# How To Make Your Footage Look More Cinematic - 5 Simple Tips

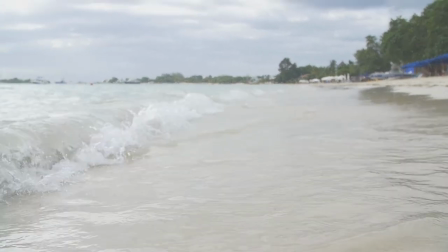(8:16)
This is where you take the image that you captured and shape it into the final product in terms of light and color. But here's the tough part, it's all a matter of subjective opinion.
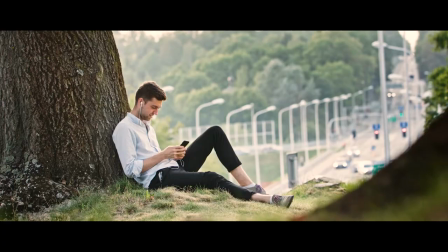(8:25)
Every situation is different because each different film is trying to give a slightly unique feel, tone, emotion, etc. But what I'll do is point you in the right direction to start giving your color correction a bit more of a traditional cinematic feel. I'm not a colorist and this is just an overview of my own personal experience but in general if you want to give your footage a more cinematic feel, you want to give the color correction three things. Give it contrast, separate your points of interest, and also watch out for skin tones.
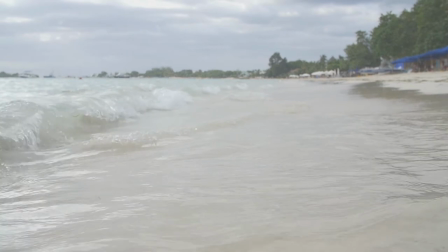(8:52)
To get started here, we have a sample clip that we want to make look more cinematic.
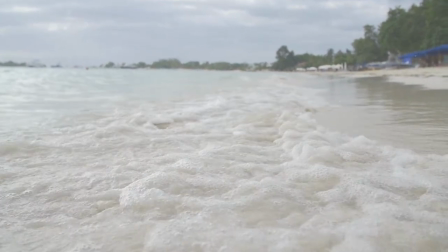(8:56)
This shot was taken on a flat color profile so that it can capture as much dynamic range as possible.
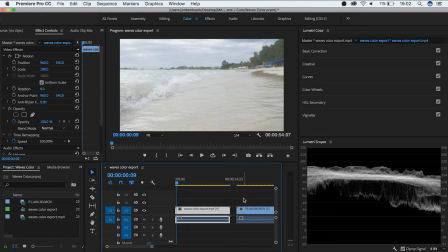(9:01)
And there's a couple of things that you want to bring out. Try and bring up as much contrast into the picture without losing information.
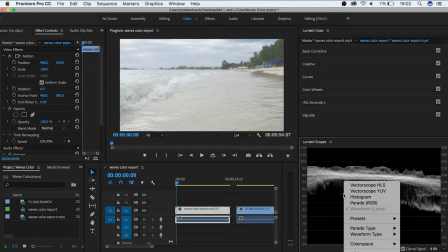(9:07)
A helpful tool to use is the waveform tool, tool, which will help you see the brightest and darkest portions of your clip.
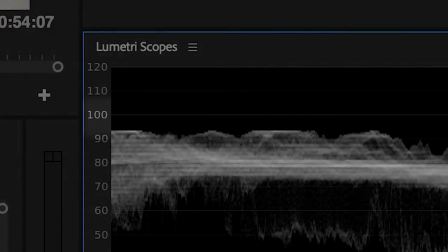(9:13)
The top here shows 100, and anything that's above that will just be pure white and indistinguishable.
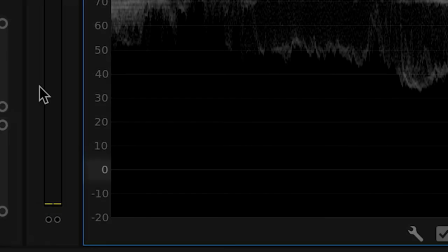(9:19)
At the bottom is pure black at zero.
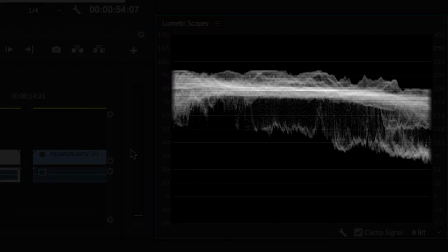(9:21)
So the goal is to separate out portions of our clip so that it fills out more of this graph, but also so that it doesn't clip above the top or drop below zero.
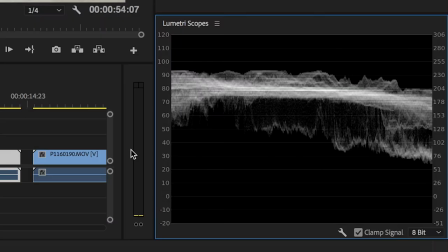(9:29)
As much as possible anyways.
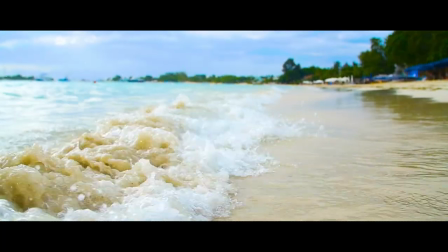(9:30)
At the beginning of the video, you saw a clip go through a series of changes, but if we take a look at those changes with the waveform monitor, we can see that as the changes take place,
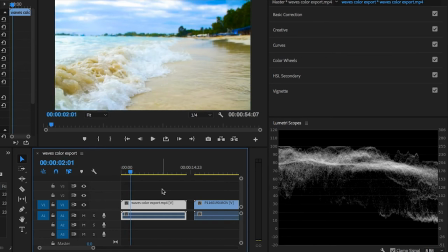(9:39)
our graph becomes more spread out, and it fills up more of the empty space. One of the easiest ways to get started with correcting in Premiere is the basic section of the Lumetri color panel.
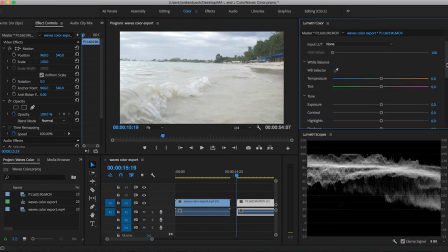(9:48)
To adjust the overall brightness and darkness of your clip, use exposure and contrast to make very basic changes. Don't push it too much, because you can really fine tune this with your whites, highlights, shadows, and black sliders. Each of these will control their own respective sections of luminance, so that if you want to separate out the dark scenes of your clip without influencing the brighter ones,
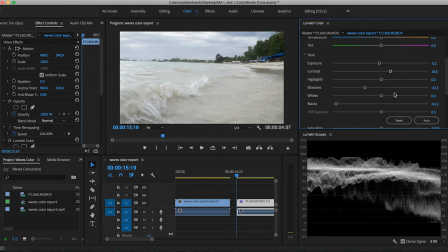(10:08)
adjust the shadows and blacks alone to give you that specificity. Next, add a bit of saturation to give life to your footage if you shot in a flat profile. Adjusting the white balance also really helps to give more character and realism to your color. What can really help is using the eyedropper tool and clicking on a space that's actually supposed to be white.
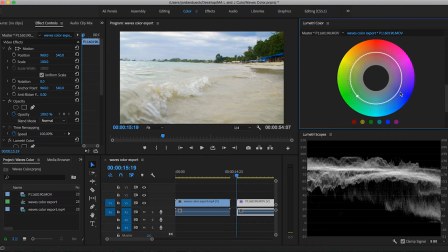(10:26)
And finally, using the hue saturation curve can give you control to enhance or pull back specific colors to give you the particular look that you want.
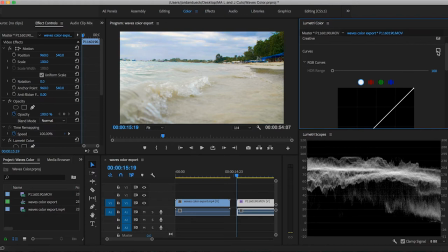(10:33)
This is one of the ways that we gave our sky and ocean a little bit more of a fantasy blue feel.
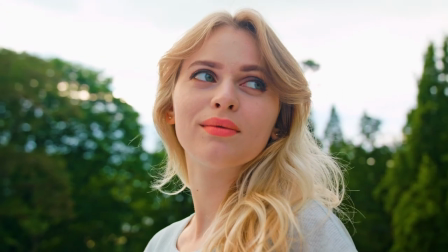(10:38)
But this is also where your skin tones can give you some problems if you're pushing your colors too much.
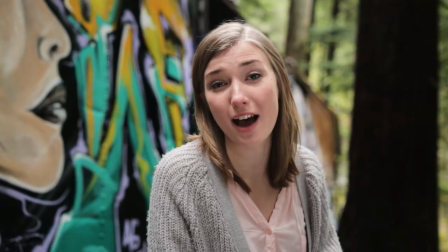(10:43)
Few things can ruin your film faster than making your human characters look not human.
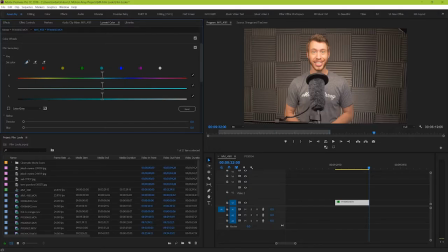(10:48)
Our suggestion would be to learn how to use the HSL secondary section to isolate your skin
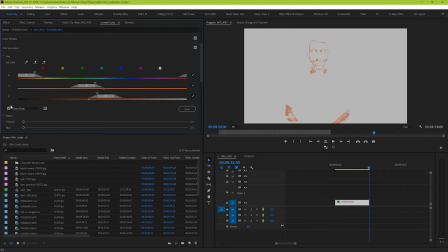(10:53)
tones and either adjust them separately or keep them out of some of the more extreme parts of your edit, especially if you want to push your color correction even further.
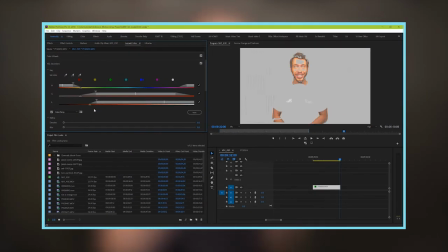(11:00)
Thankfully, we have a video where we went over this tool specifically to achieve a classic teal orange color grade, and the link to that can be found in the description below. It's important to remember though that the degree to which you're able to push your light and color in post really depends on how you shot it in camera. The closer you can get to achieving your look in camera, the happier you'll be in the long run. But wait, color correction is usually the last step of the process, right? So what did we miss? Well, our last point is actually not something you traditionally see on these sorts of lists.
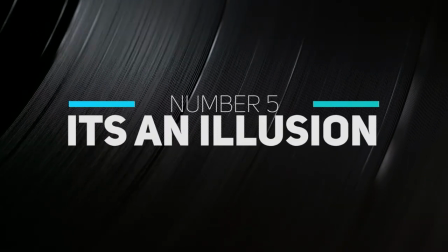(11:28)
Number five is that it's all an illusion. Movie making is all a magic trick.
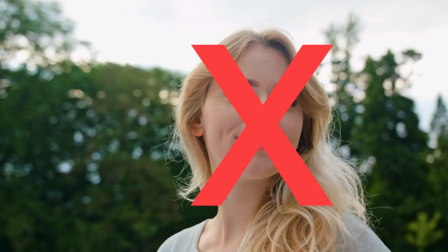(11:34)
Unless you're watching a documentary, those characters aren't real. The locations sometimes don't even exist. And if you were able to see behind the scenes, you'd see lights and equipment and people everywhere breaking the illusion. Because that's what a movie is. It's a big, expensive trick. So the last goal in all of this is to make sure that you don't remind your audience that they're watching a movie. I know that this is a bit of a catch-all category, and it could offhandedly include a lot of things like shoot at 24 frames per second and have your shutter speed double your frame rates. Don't get the boom in the shot. While others might take a little more time to get right, like don't neglect to get clean audio.
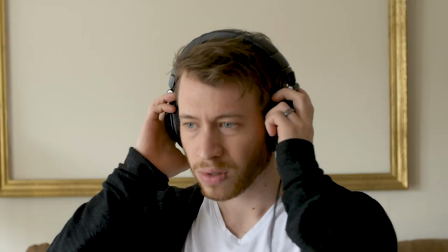(12:11)
Because otherwise, then your audience will know right away the whole production is amateur.
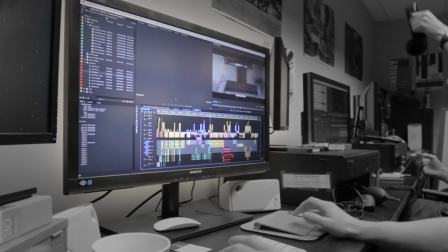(12:15)
Or even editing in a way that comes across as professional, which would require an entire course just in and of itself.